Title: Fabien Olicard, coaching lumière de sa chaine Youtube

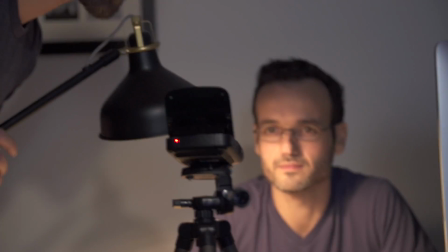[12:13]
on va se décaler juste la lampe terme technique audiovisuel elle crache énormément voire même beaucoup trop
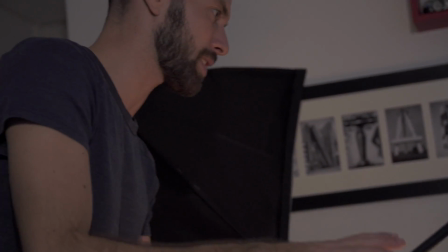[12:20]
donc je suis en train de me demander si on va pas la jouer éteinte tu vois je pensais que ça serait sympa et en fait je me rends compte qu'elle est beaucoup trop diffuse et trop
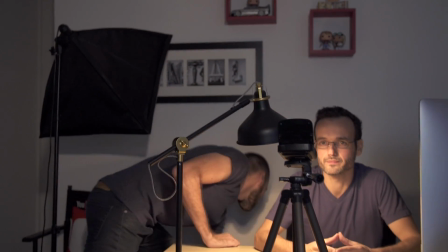[12:27]
forte par rapport à ce qu'on veut donner comme ambiance donc ce que je vais faire c'est que je vais éteindre pour l'instant devrait
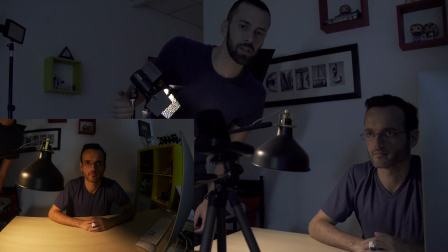[12:34]
partir sur la table voilà là déjà on y croit un peu plus c'est à dire
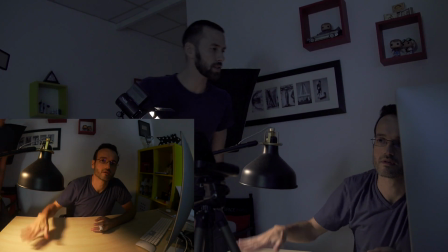[12:44]
ouais ah bah là complètement là là on peut croire que c'est celle ci alors qu'en fait celle-là est complètement éteinte
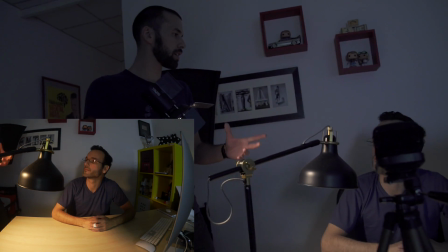[12:51]
donc ça c'est le genre de truc même chose faut pas hésiter à essayer de recréer des fausses ambiances comme ça ça me permet de le dimmer comme je veux
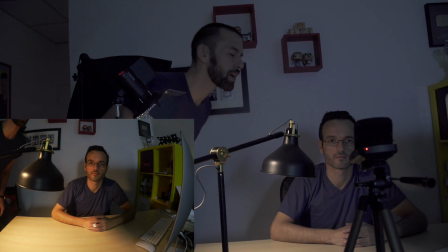[12:58]
et de créer l'ambiance que je veux donc là ça c'est dans l'esprit c'est pas mal le seul truc qui me gêne c'est que ça te crée une ombre derrière et qu'on l'ait un peu dans le champ
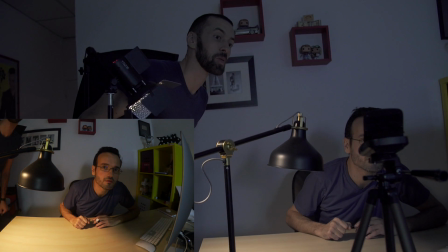[13:08]
je vois pas ce qui est de gênant Voilà et bienvenue pour ces histoires de Pierre Boulmer Donc là, on s'est rendu compte qu'on avait un tout petit souci, c'est que sa caméra est un grand angle. On a testé de réduire un peu l'angle, mais malheureusement, la qualité se détériore très très vite. Ah oui, on a vu le bruit, c'est horrible. Donc là, ça serait dommage d'améliorer la lumière et de perdre en qualité vidéo. Et donc là, tu m'as dit qu'en fait, tu avais une Osmo. Alors voilà, j'ai acheté une Osmo, moi, à titre perso, à la base, pour mes voyages, mes vacances. Et je n'ai jamais essayé de vraiment filmer avec. Et bien, ça, c'est peut-être l'occasion. parce qu'effectivement l'osmo a un angle qui est beaucoup plus resserré que la petite Canon la qualité moi je trouve ça très très bien et finalement si ça ne te complique pas plus la vie c'est peut-être une bonne idée qu'on essaye donc là on s'est rendu compte
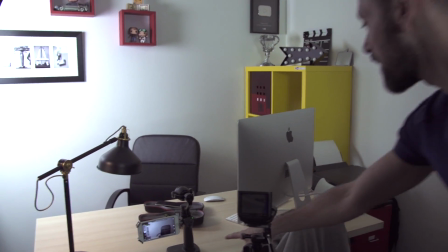[13:54]
qu'en plus tu avais ton petit pied spécial l'osmo et que sous ce petit pied tu as un petit pas de vis qu'on va pouvoir fixer là dessus alors une fois l'osmo installé on peut enfin décoller Fabien du mur décaler complètement le bureau et ainsi éviter et les ombres portées et puis aussi créer deux ambiances vraiment différentes et sur le fond et sur son visage.
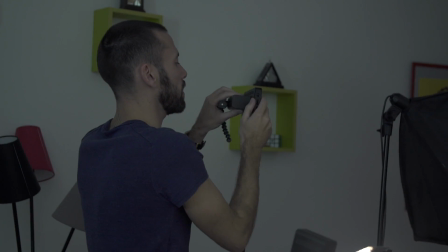[14:15]
Ce que je vais faire c'est que ce petit projecteur là il va en fait me servir à récupérer les zones d'ombre.
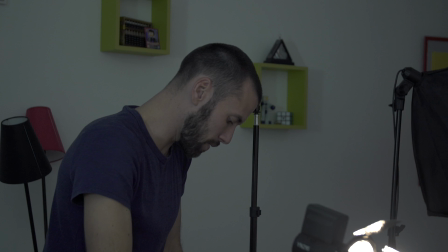[14:22]
L'intérêt c'est que tu vas pouvoir grâce à celui-là créer plus ou moins d'ombre marquée en fonction de l'ambiance que tu veux.
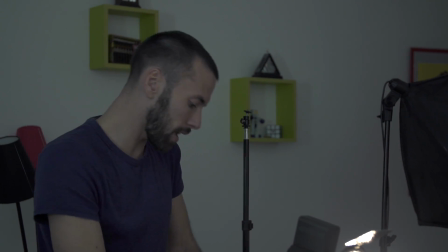[14:28]
Là on a créé quelque chose de très marqué celui-ci va servir à rattraper les ombres et après tu le mettra plus ou moins fort en fonction de l'esprit que tu veux.
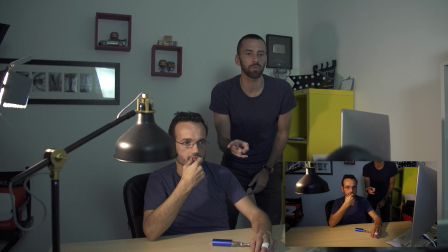[14:35]
En principe voilà on est dans cette ambiance là le problème c'est qu'ici tu as un tout petit peu trop d'ombre la même chose on a une ombre un petit peu marquée,
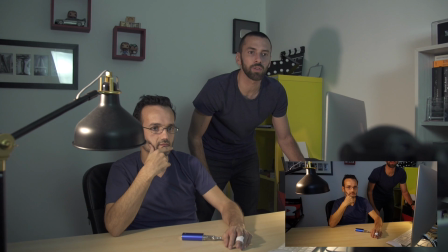[14:42]
ce qu'on peut faire c'est qu'on peut grâce à ce petit projecteur créer une ambiance un peu lumineuse qui vient juste récupérer très légèrement,
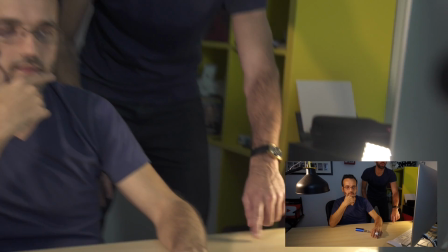[14:50]
alors si tu trouves que c'est un tout petit peu trop ici
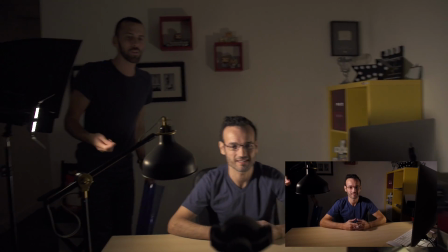[14:53]
je peux l'orienter un peu plus vers le haut comme ça, c'est très intéressant là on a une vraie ambiance, là en éteignant absolument toutes les lumières en gardant juste ça on a une vraie ambiance,
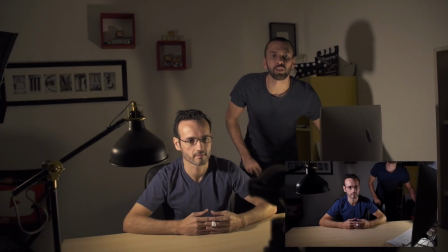[15:02]
on se rend compte que peut-être que celle-ci pourrait être un tout petit peu plus forte et un tout petit peu plus dirigé vers toi peut-être.
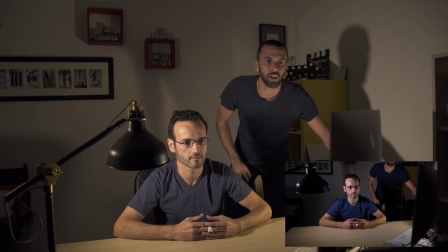[15:10]
Est-ce que là,
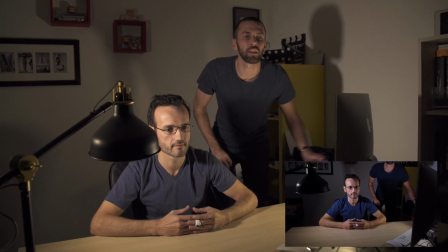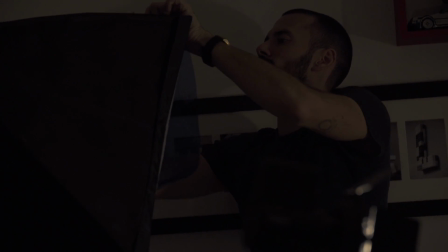[15:16]
petite feuille de vélate, je l'accroche.
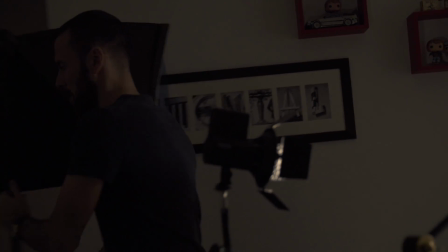[15:21]
Celle-ci, on va se l'animer.
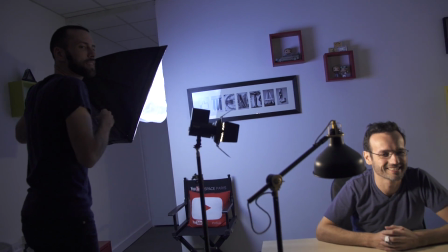[15:26]
Alors là, c'est peut-être un tout petit peu trop bleuté.
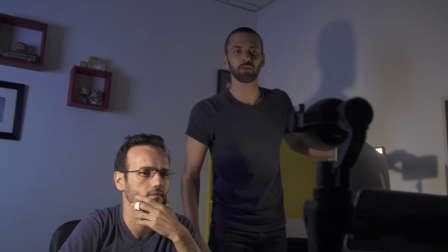[15:30]
On peut aussi, alors à toi de voir, ici on a le côté jaune sur ton visage,
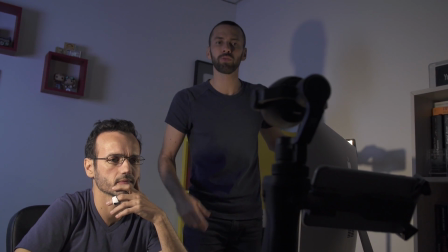[15:37]
bleu derrière. on peut aussi rappeler le bleu du fond très légèrement sur ton visage comme ça
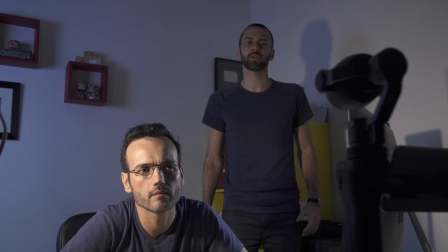[15:41]
c'est assez intéressant ça te crée aussi du contraste sur le visage tu as un côté jaune un côté plus
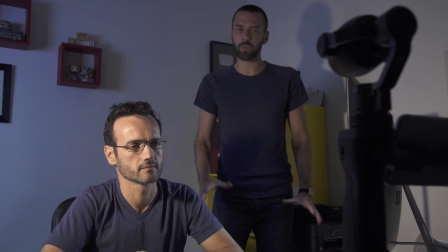[15:47]
bleu c'est encore plus contrasté on aime ou on n'aime pas là je suis conscient que c'est j'ai l'impression que je préfère ouais moi aussi personnellement après deux heures passées dans son studio on a donc créé trois conflits différentes avec des ambiances un peu différentes des contrastes du volume
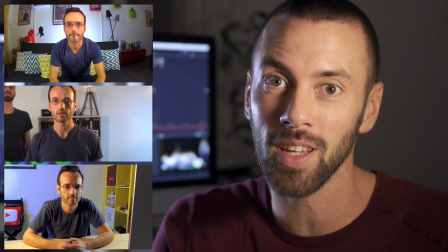[16:03]
des couleurs j'espère que ça vous a plu le meilleur moyen de vérifier si ça a fonctionné et si le défi est relevé, c'est de se rendre sur la chaîne de Fabien Olicard. Je vais vous mettre le lien en descriptif. Le principe, c'est donc d'être le plus créatif possible.